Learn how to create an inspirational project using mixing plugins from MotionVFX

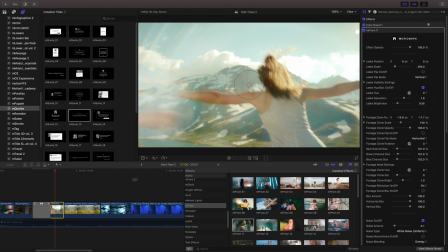(4:03)
I like the overall effect but what I'd like to do is adjust the hue of the light leaks to give it a little bit of color and I'll do the same thing for the next clip. I'll review a different prism. Next I'll place it onto that clip.
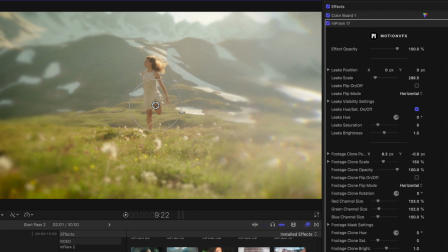(4:23)
Inside M prism the on-screen controls will let me adjust the scale and position but that's about it. For anything else I'll need to jump into the inspector to work with the hue and the leak saturation and brightness.
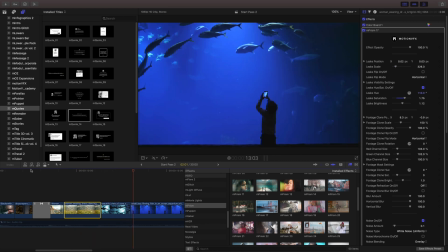(4:43)
These next two clips carry some movement going from right to left and I really want
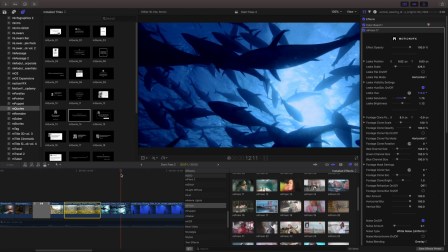(4:48)
a space on the right side to place my quote so we're going to need to flip this.
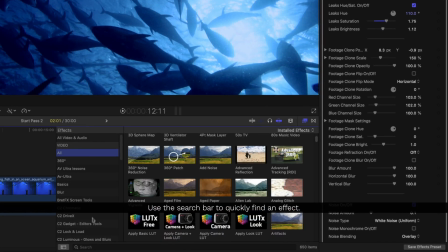(4:53)
I'm going to move up to the top of my effect controls and use the search box to find an effect called flip. Earlier, you've seen me drag and drop an effect onto a clip, but we can also double click any of our effect for anything selected. In this case, I have these two clips selected and I can double click flipped and that'll apply it to both clips.
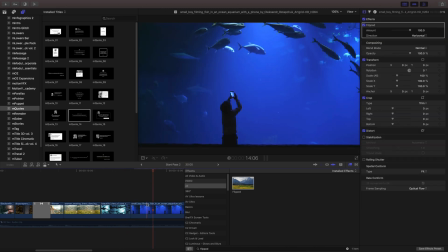(5:20)
This has created a perfect spot to put a new quote right into this clip. So we'll go back to our quotes and place another one right on top.
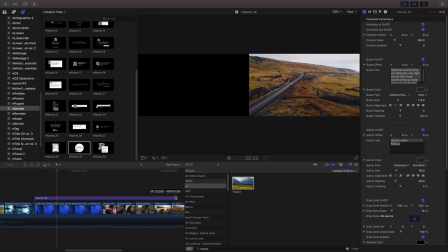(5:30)
You can cut these templates, but I like to just drag to a new duration. Otherwise, when you cut it, it actually makes two different copies of it.
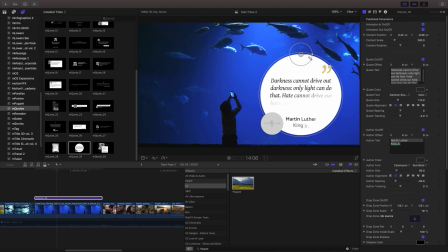(5:39)
This way, it just saves me a little time. I'll resize this and get it in position and we'll go back into the inspector and I'm going to turn off the animation in and out and turn off this drop zone.
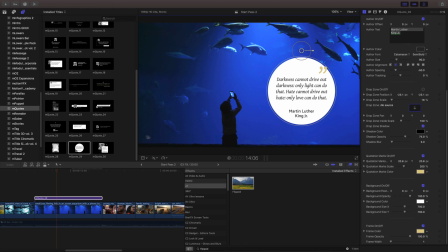(5:53)
Next, I'll play back that section and see how that looks. With the animation in out deselected, you can see that it just stays static through the duration of that template.
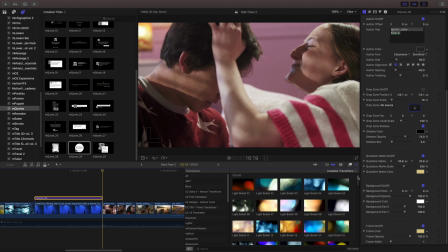(6:05)
Because I'm transitioning from one section to another, I'm going to use another light transition, and this time I'll use the light film burn.
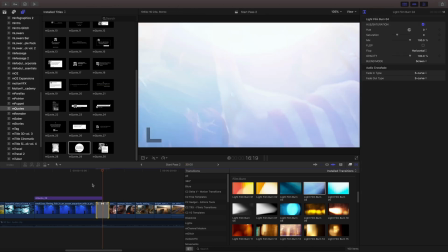(6:15)
We'll run into a fairly common problem that I hear a lot of people have.
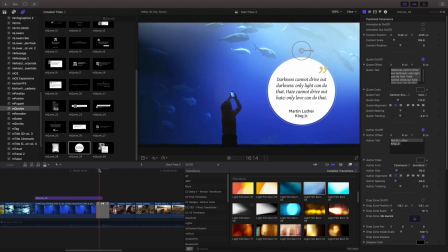(6:19)
When I'm playing this back, you can see the transition's working, but the template isn't transitioning with it.
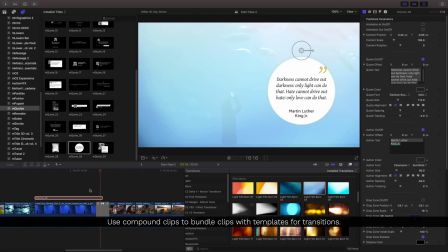(6:25)
We need to make this a compound clip by hitting Alt and G together
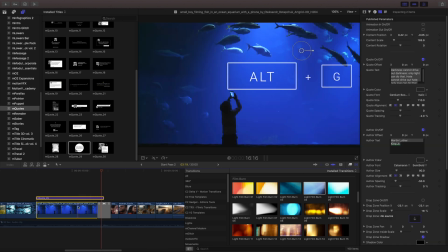(6:29)
to bundle these two pieces together as a flattened clip.
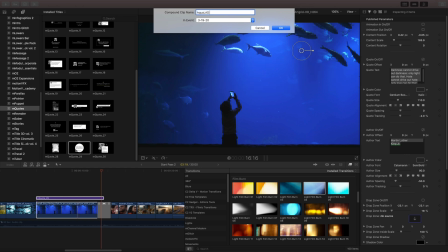(6:36)
The reason why that happens is the transition is only working with the primary storyline.
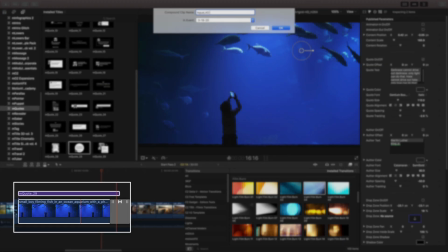(6:42)
If you see my timeline, my template on top is not being affected by a transition.
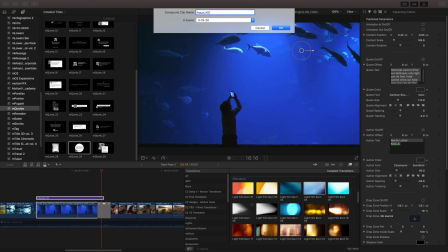(6:47)
It's treated as a separate source. So by bundling these two together, the transition will work without any further issue.
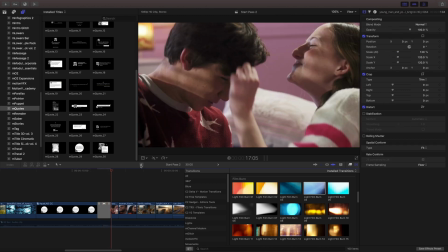(6:55)
In situations where you feel like an effect or something should be working, try using a compound clip.
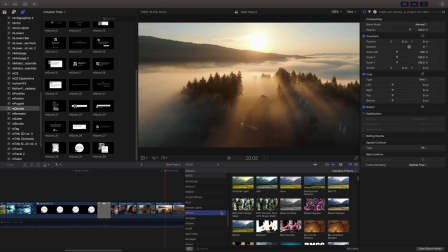(7:02)
Let's move on to this next clip. I really like how airy this one is and a prism effect here will make this look even better.
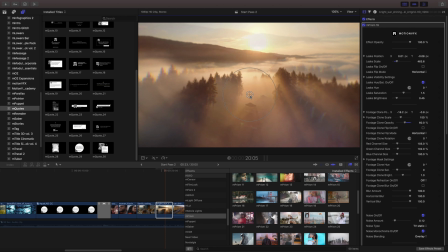(7:14)
One of the greatest strengths about using M-PRISM is that it really looks like you're shooting through a bit of a prismatic glass and so we have these clones that appear and I'm just dialing this down a little bit to give this a bit of a more airy prismatic feel.
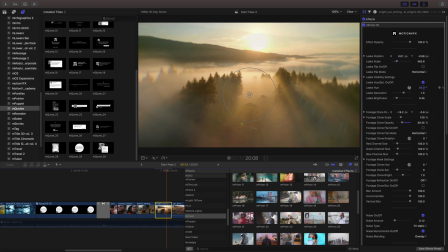(7:36)
Due to my clones affecting so much of this, if I change the hue of this, it'll almost work like a color correction, just slightly accentuating that clip.
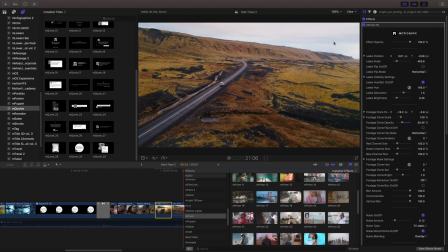(7:47)
I feel that M-PRISM works best with bright detailed scenes, but in this scene we have a bit of an overcast sky. Adding very bright light leaks might not work out best for this,
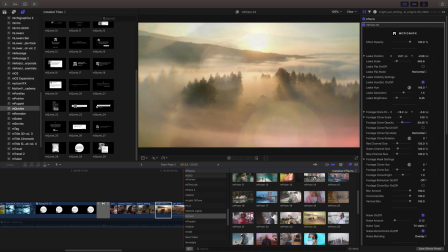(7:59)
but we can still add a prism effect to this to give it a little bit
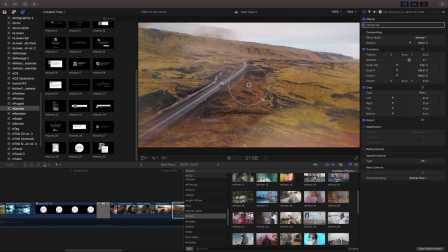(8:05)
of that aberration and a little bit of that softness that we've created earlier in this project.